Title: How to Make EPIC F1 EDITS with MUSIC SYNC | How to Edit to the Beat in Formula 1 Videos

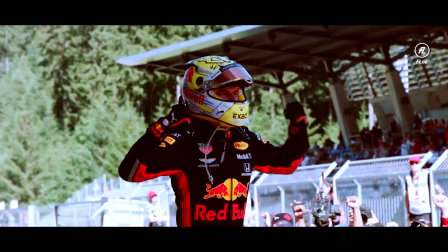One of the most important elements when you are making your F1 edits, it's the music.
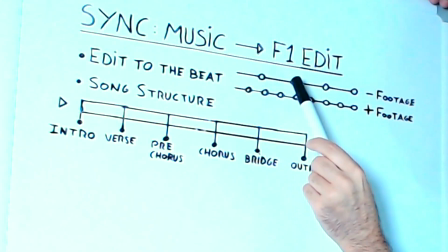In this video, I will give you tips about how to use your songs in your
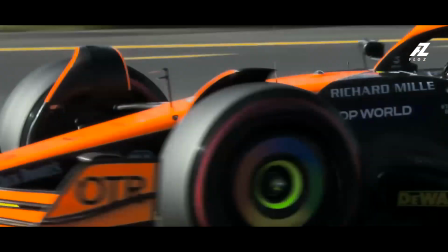F1 videos to create the most spectacular experience in the big world,
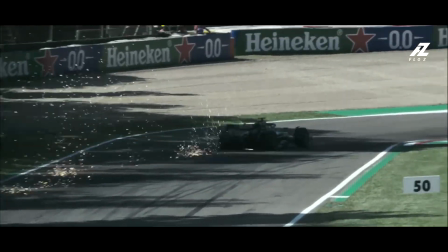and in that way to level up your Formula 1 edits as you have never seen before. This video is gold. My name is Dani Lozano. Some people know me as Floss.
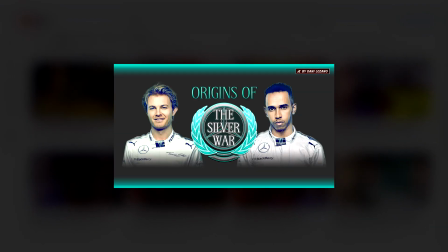I was creating during the last 10 years Formula 1 edits, documentaries and videos in my main YouTube channel Floss by Dani Lozano.
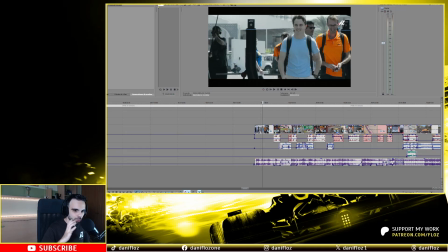I'm gonna show you a real example,
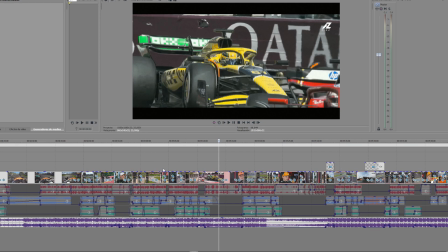an edit I'm making right now for a project about the 2024 Formula 1 season, an edit about Oscar Piastri.
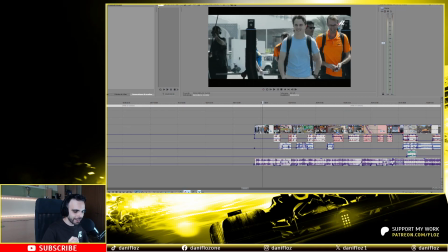In this case, this edit starts with a very slow paced song, that is this one.
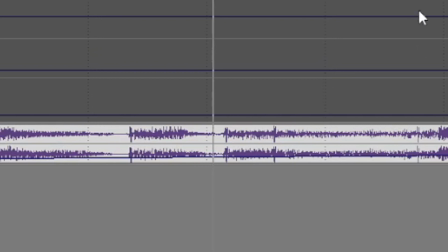You know, it's a very slow beat. If you are using, let's say, a sad song or a slow paced song, that is tan, tan, tan, tan, you will extend much more every clip of your edit to adapt it to the beat of the song.
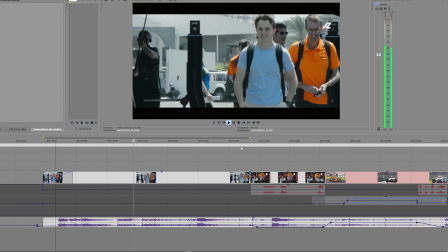One of the most interesting footage to place on this kind of edits is slow motion footage.
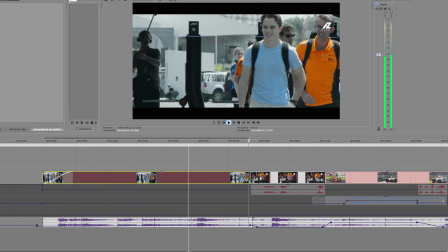This is how I start the edit.
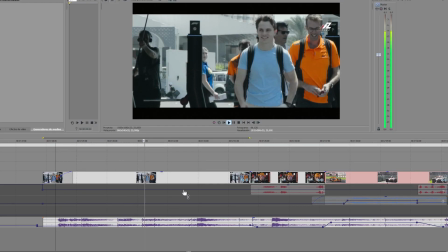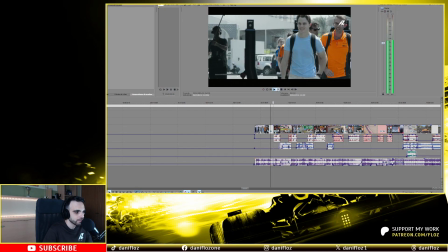Let's continue watching.
So, yeah,
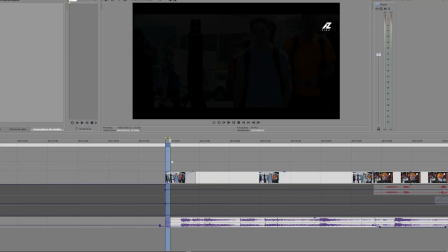couple of messy laps.
You can see how the footage is not too much cut.
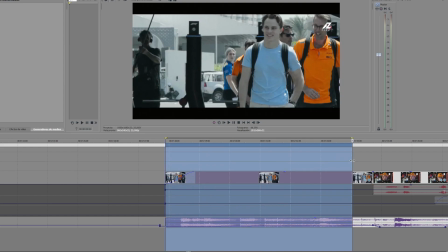Every clip it's on the screen 2, 3, even 5 seconds. The pace of the song is telling me that.
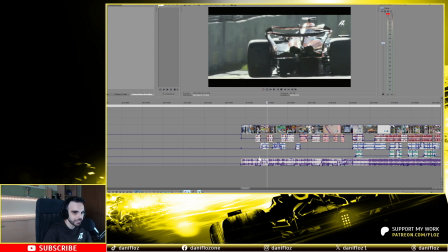Imagine if I include a high energetic song. Let's do the experiment. Let's see what happens.
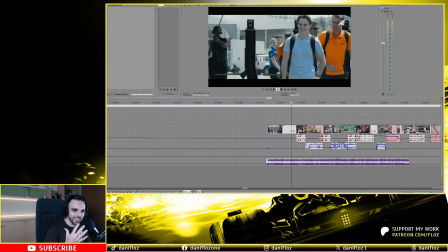It's like it doesn't fit. Come on, go to the next clip. Before to start the edit, make sure what kind of song you are using to adapt it to the footage and the way you will use the footage. That's crucial. Don't forget that it's super important your thumbs up, your like, if you are really enjoying and learning during this video.
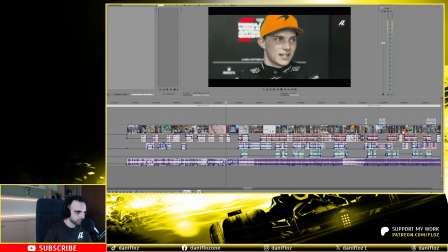Thank you. In this same edit, I've used 3 different songs, and the second song, the beat is faster, is more intense. Let's listen it.
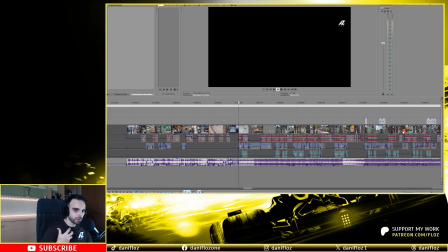Tun, tun, tun, tun. The previous one was like tun, tun, tun.
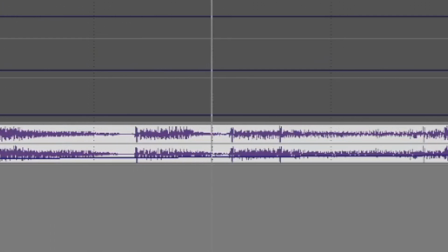For edits where you are using a song with a faster pace, like this one, that is tan tan tan tan tan tan tan, you can include, and you should to include much more footage.
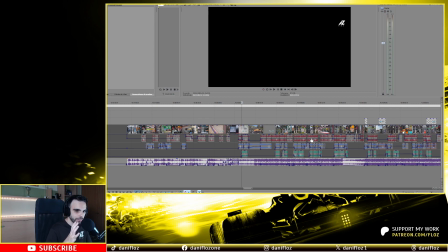And obviously, with this song, I have to adapt the pace of the edit. You can see the length of the clips.
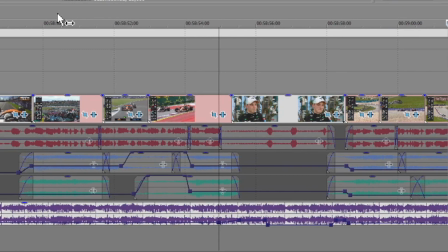Most of them, it's really short because the beat is higher.
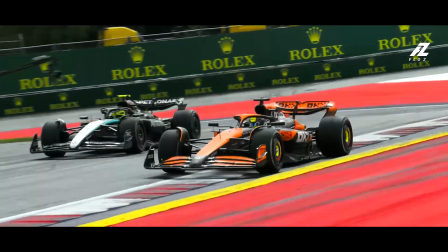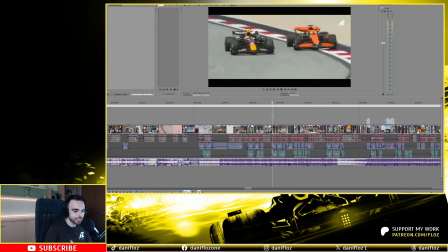Can you see how I even adapting, synchronizing the beats when the melody changes with the cuts of the footage?
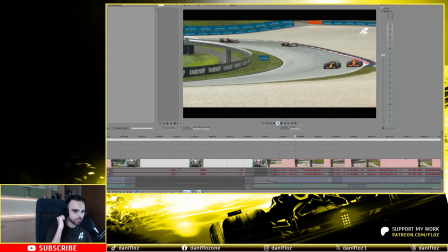And I zoom out the image following the beat. When the drum sounds, I zoom out and it's synchronized with the song. And once again, when the next beat sounds, I change the footage.
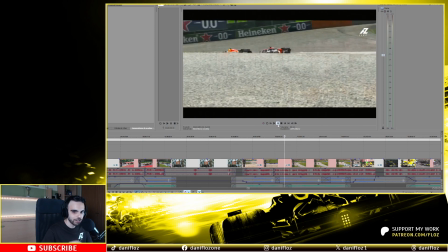Pum. And once again, when the melody changes and sounds this kind of turn, I change to another piece of footage.
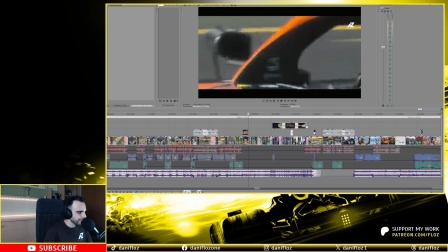Turn. The third song that I use for this edit is completely the opposite to what you have listened before.
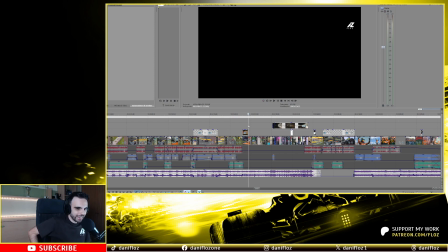A much higher energy music. This is very clear. The beat is telling you in the song. Tin, tin, tin, tin, tin, tin, tin, tin. Listen. How I'm using the footage in this part of the edit? Very fast cuts.